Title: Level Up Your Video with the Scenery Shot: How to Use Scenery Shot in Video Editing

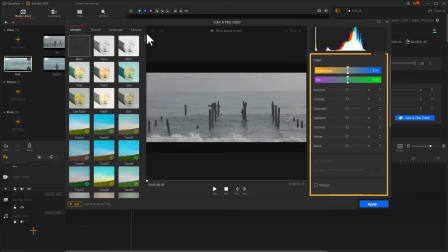[4:07]
Of course, you can also go to the right side of the interface to make some custom adjustments. To match a melancholic atmosphere of the whole film, we first adjust the tint value to green, set it to a proper value, as if the value is too high, it could produce the opposite effect.
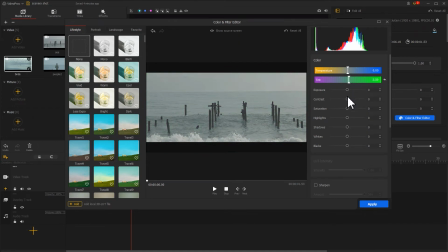[4:27]
Then increase the contrast and saturation. Reduce the shadows, so that the picture can be richer in color. Finally, adjust the other values properly.
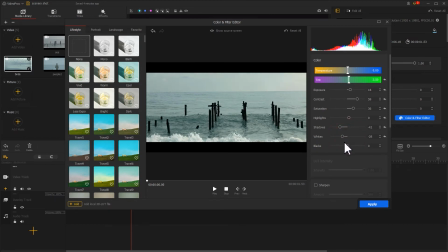This will give your video a great color tone. Click Apply to apply the adjustment.
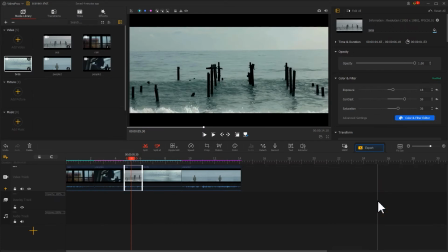[4:58]
And of course, you can also continue to add more effects. For example, open the transition icon in the top left.
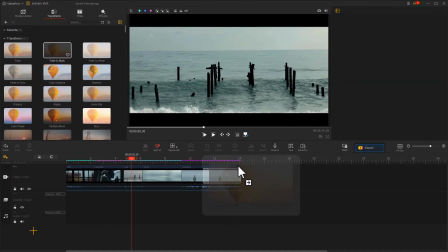[5:07]
Drag the fade to black transition to the end of the video. This will also enhance the mood.
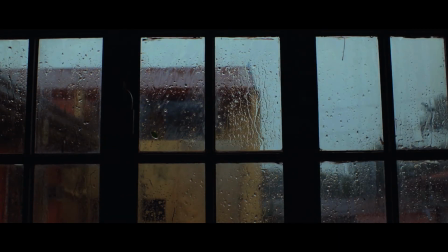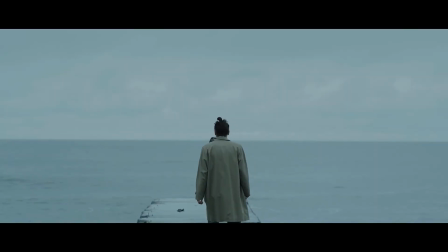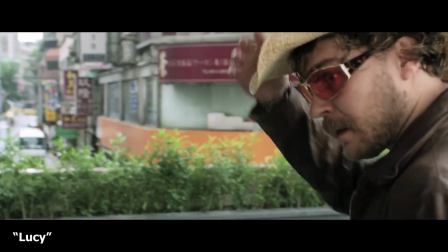[5:28]
And finally, if you're a creative person and know how to use montage,
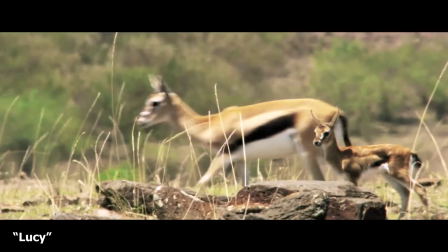[5:32]
you can also attach a particular meaning to the scenery shots, and that is using it to help narrate the film.
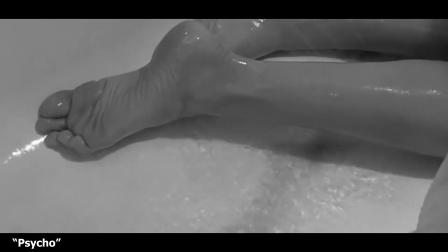[5:38]
For example, in a film cycle, the director gives the main character a shot of her crashing down without adding another gory shot.
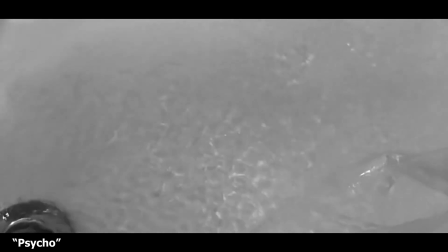[5:47]
Instead, he directs the scene to the scenery shot of water flow to suggest the passing of life.
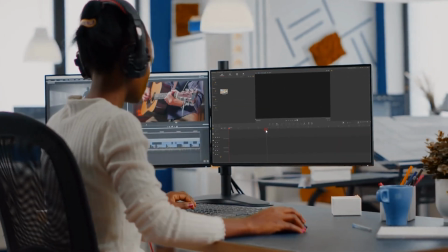[5:55]
Alright, this is all for today's video.
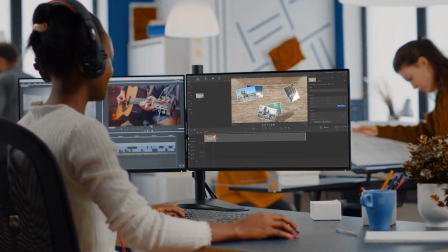[5:58]
And if you want to know more about other tricks or what has been going on with VideoProc Vlogger, be sure to click that subscribe button to subscribe channel if you haven't yet.
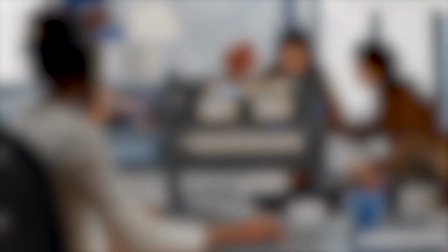[6:07]
And we will see you soon in our next video. Hope you enjoy. Bye bye!